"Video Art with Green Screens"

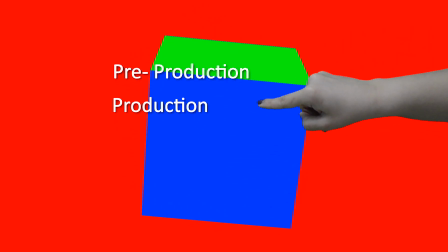4:15 Pre-production, prepping materials, production, filming, and post-production, editing.
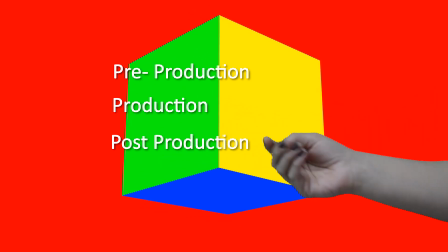4:24 And in the context of green screen, replacing footage. Let's dissect what techniques Campus used to create his vision.
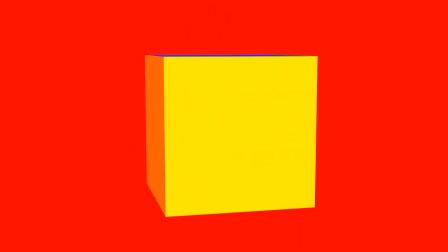4:32 It's helpful to understand how these images were made to gain tools to play with in your own creative process.
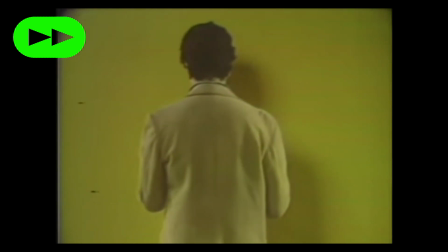4:39 In 3 Transitions, Peter Campus experiments with the relationship between the inner and outer man, with illusion and reality.
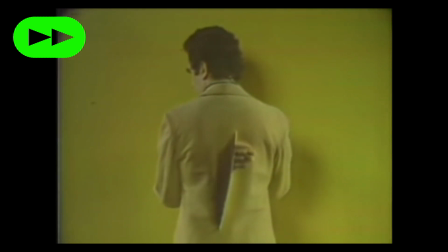4:48 He used simple body actions and use of green screen objects to create eerie illusions.
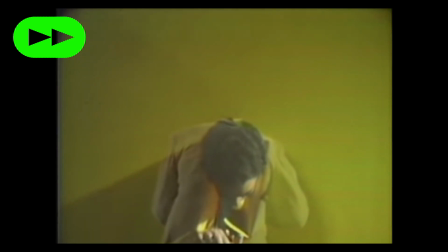4:57 Here, the imagery depicts that there are 2 versions of a person emerging and exiting outside of a cutout space.
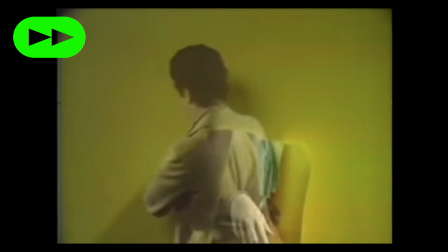5:07 How? The artist cut into green screen paper, then filmed themselves twice.
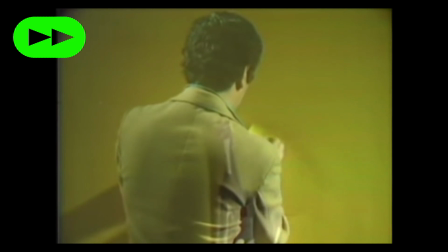5:12 In the editing process, they overlap two separate film sequences over each other.
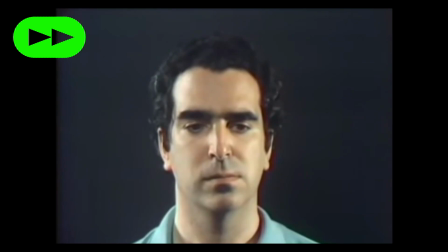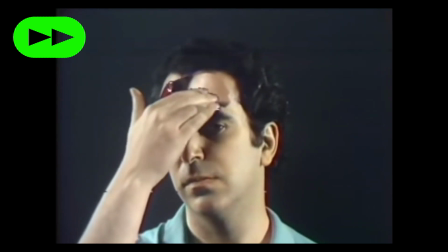5:23 In this act, there is a revealing of another version of the artist's face while he is touching it.
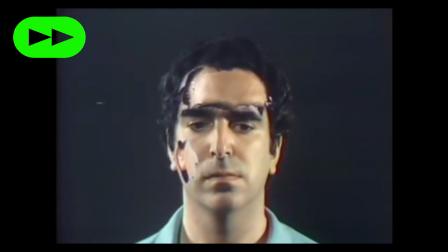5:30 Through the act of wiping off, another version of the artist's face is revealed.
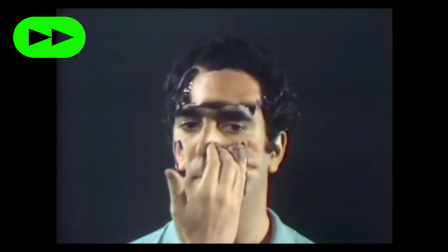5:38 How?
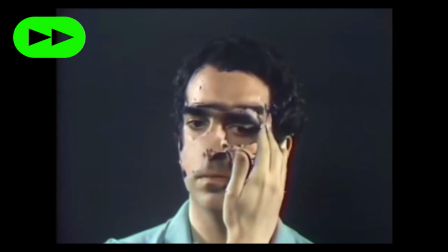5:39 Green paint was used, and in the editing process, the artist replaced pre-recorded footage of his face where the green paint was placed.
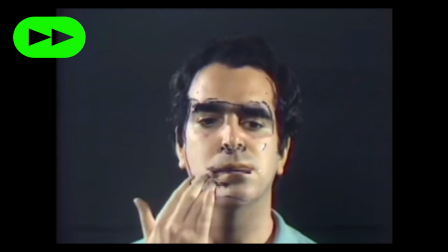5:48 Note, during this time, we should actually avoid touching our faces.
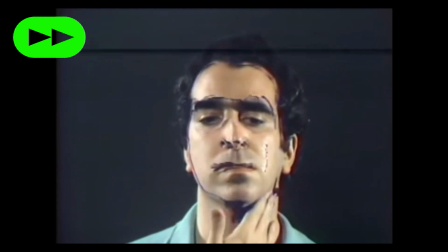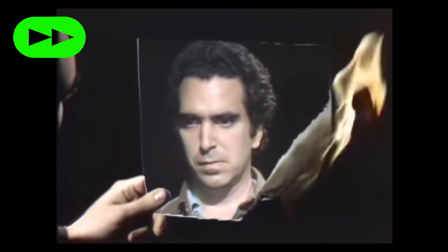5:59 In this final act, the artist is shown as burning his reflection.
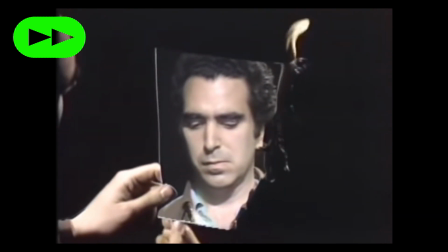6:07 How? The artist used green paper to burn and replaced it with recorded footage filmed at an angle,
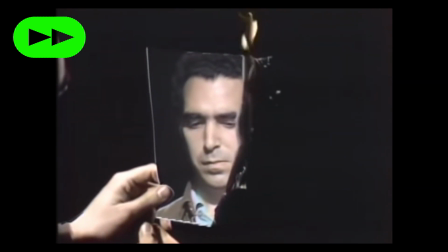6:15 as if he was holding a mirror.
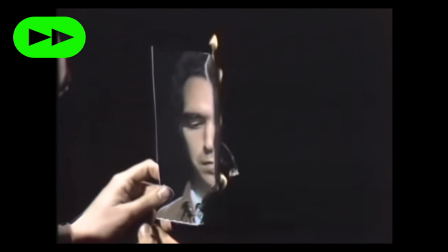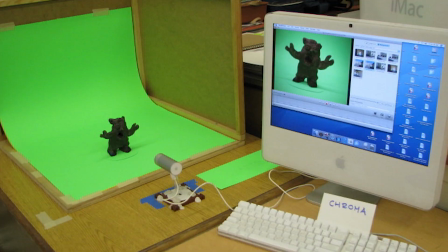6:23 Green screen technology is more readily available today. You can produce a moving image production right from home.
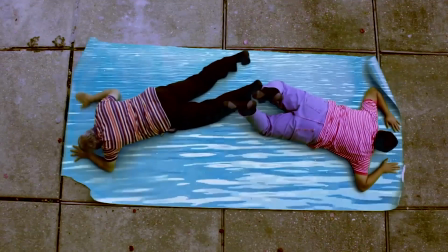6:31 Contemporary visual artists use these tools available to them.
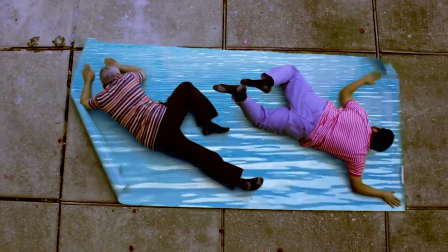6:34 These setups are not necessarily very elaborate, but promote an interesting idea through action and effects.
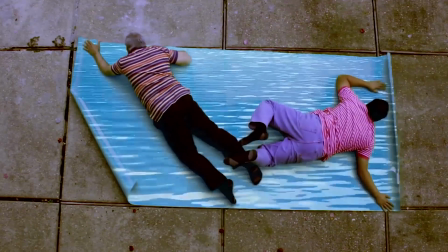6:41 Here's a video piece that I developed in 2015 called Body of Water.
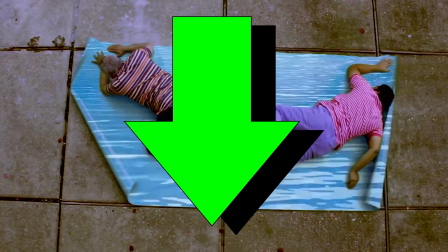6:46 Link to a longer duration of the artwork is in the link below.
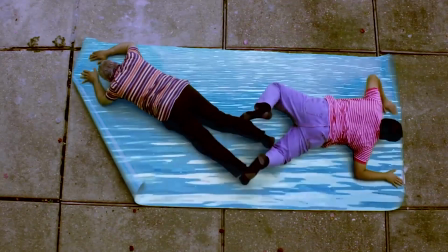6:50 I was looking at the green screen as a mirror and portal that you can imagine but cannot fully transcend.
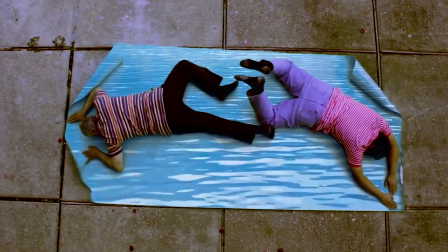6:56 I asked family members to participate as amateur performers and use materials available to me at the time,
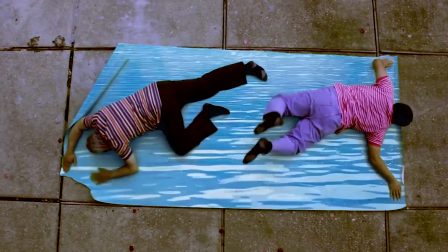7:02 which included a large sheet of green paper, and I filmed where I lived at the time.
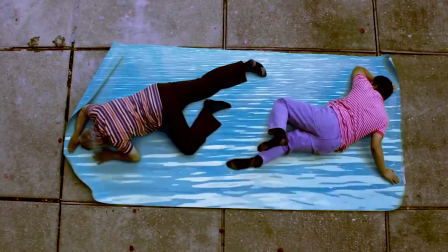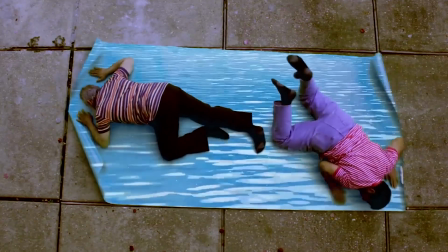7:13 The video runs up to 10 minutes to capture the ongoing struggle to retain the position of swimming.
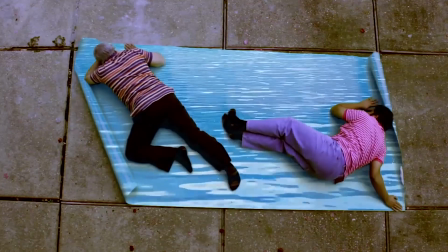7:19 The performers end up looking like they are drowning. Because of the angle of the camera, the actions of performers look like they are swimming.
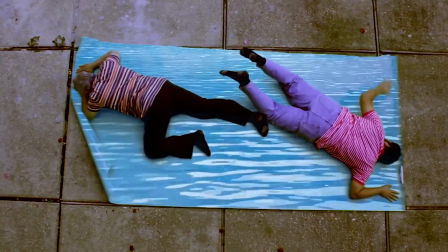7:27 The movement of the body also shows the limits of the illusion. We can think about how performance of the body can affect how we view the imagery.
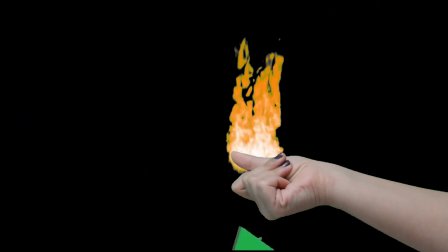7:36 What are the limits to illusion making? What illusions are you interested in creating in your moving image artwork?
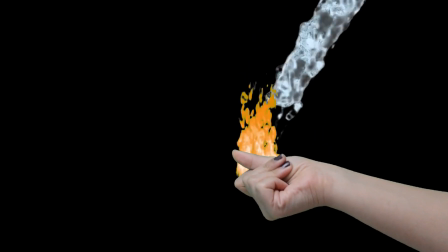7:43 Playing with layers of different images, virtual and real, is possible through real-time green screening.
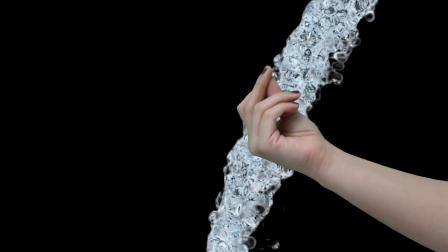7:49 A free application called Vscope Live Green Screen is available for all ISO devices.
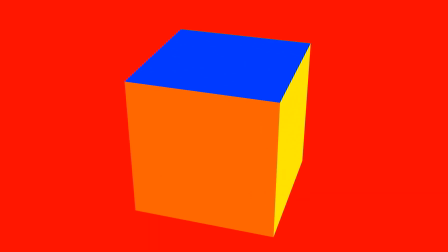7:54 To experiment, we will need the following materials: ISO system, iPad or iPhone.
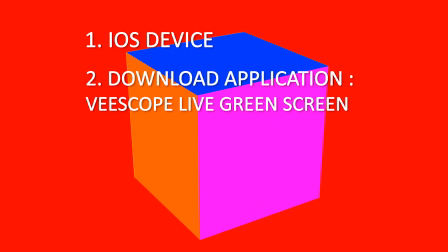8:03 Download application Vscope Live Green Screen.
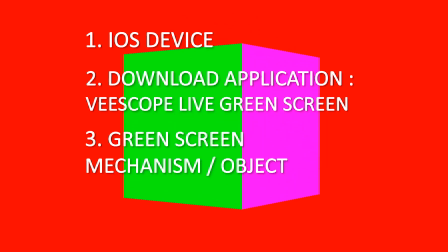8:06 Green mechanism or object, either chroma key paint, paper cloth, printed computer paper, etc.
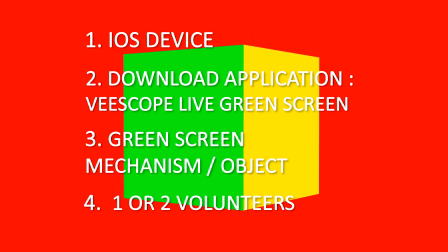8:14 1 or 2 humans. This can function as a solo project or a group activity.